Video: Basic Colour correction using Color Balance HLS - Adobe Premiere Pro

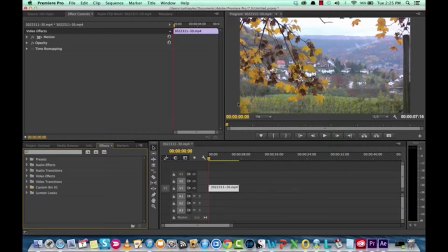0:00 Hello everyone, welcome back. We have another Adobe Premiere Pro tutorial. This one's a quick and easy one. I'm going to show you how to do some basic color correction. Color correction is big in the film industry. You'll see people will take a shot of a scene and then they'll be like, you know what,
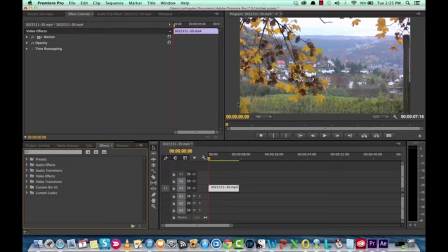0:16 we want it to be a little bit darker, or we want some atmosphere, or we want some sort of different lighting. Color correction is a big deal, but it's especially important in the DSLR/hand cam short film industry that's popping up, people making YouTube videos and things like that.
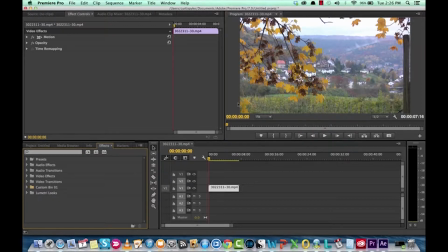0:34 And the reason why is because when you do your own videos, if you have like a camera and you're out doing your own thing, well, obviously you don't have the money or the resources to bring along a huge team of color correctors and lighting people and gaffers and yada yada yada.
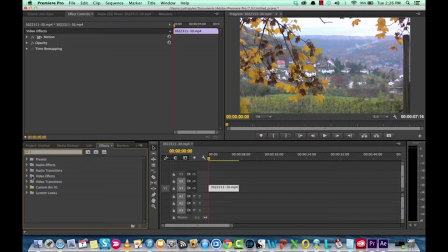0:51 So color correction is a big deal, and I'm going to show you how to go ahead and take some standard footage just like this warm autumn day, and we're gonna make it a little bit better. So let's just get right into this. We're gonna go to color correction. So I'm gonna look for something called Color Balance HLS.
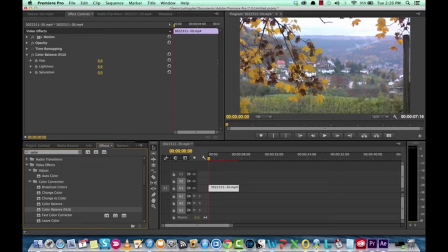1:08 Drop that bad boy on here, and it doesn't do anything out of the gate, but we're gonna go ahead and change that. You'll see it's popped up in the effects control panels, and we're gonna try and make this image or this clip a little bit more like an autumn day.
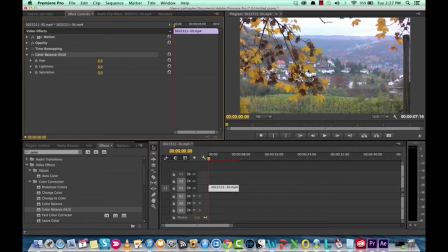1:23 So, you know, a little bit nice fall colors. Darker, we want darker leaves and a little bit more contrast, and the white's a little bit washed out in this. So to do that, we can go ahead and make some hue adjustments. I'll just show you what it looks like if we go like way up, way down. You can get some pretty color crazy effects in there.
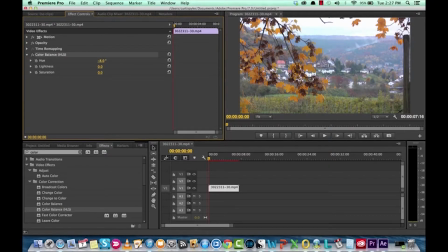1:41 But for me, I want it to go a little bit darker because I want these leaves to look like autumn. So those look like nice color leaves. That looks like a nice fall day. What do you think?
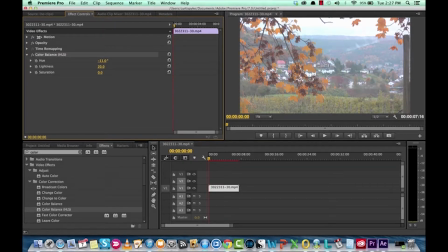1:53 Lightness, we can increase it or we can decrease it.
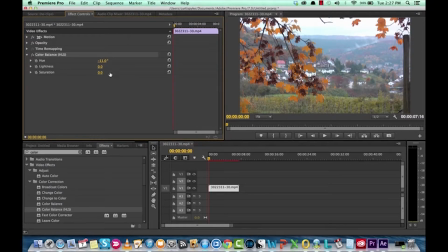1:57 Now, the way it is, it seems a little bit washed out to me, so I'm just going to reduce it a little bit, maybe to there, and then we can change the saturation as well.
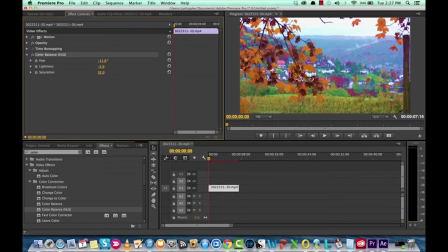2:11 So, of course, you can season this to your taste, so you want it to be super saturated. That looks like a dream, or you can have it undersaturated where it goes to black and white. Now, I think we should go a little bit more saturated. I want the greens to be a little bit darker, but I don't want them to be like overkill.
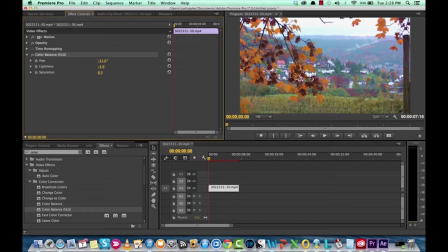2:30 Like if you look here, if we go too far, it's obviously overkill. So we want it to look realistic. So I think that looks pretty good. What do you think? So basic color correction using Color Balance HLS, you can change hue, lightness, and saturation all with a quick slider.
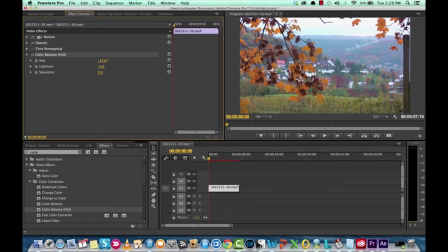2:46 And let's just do a quick comparison. Here's what it looks like color corrected. And you can always, you know, adjust. This is a little bit too much, maybe. And then here's what it looks like when we originally shot the footage. Like that. So with, you know, 30 seconds, you can go ahead and make some great color adjustments to your footage.
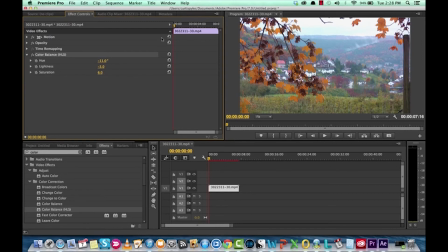3:05 So anyways, guys, that's a real quick short and dirty tutorial on how to do some basic color correction using Color Balance HLS. I'll be back shortly with some more footage. Cheers.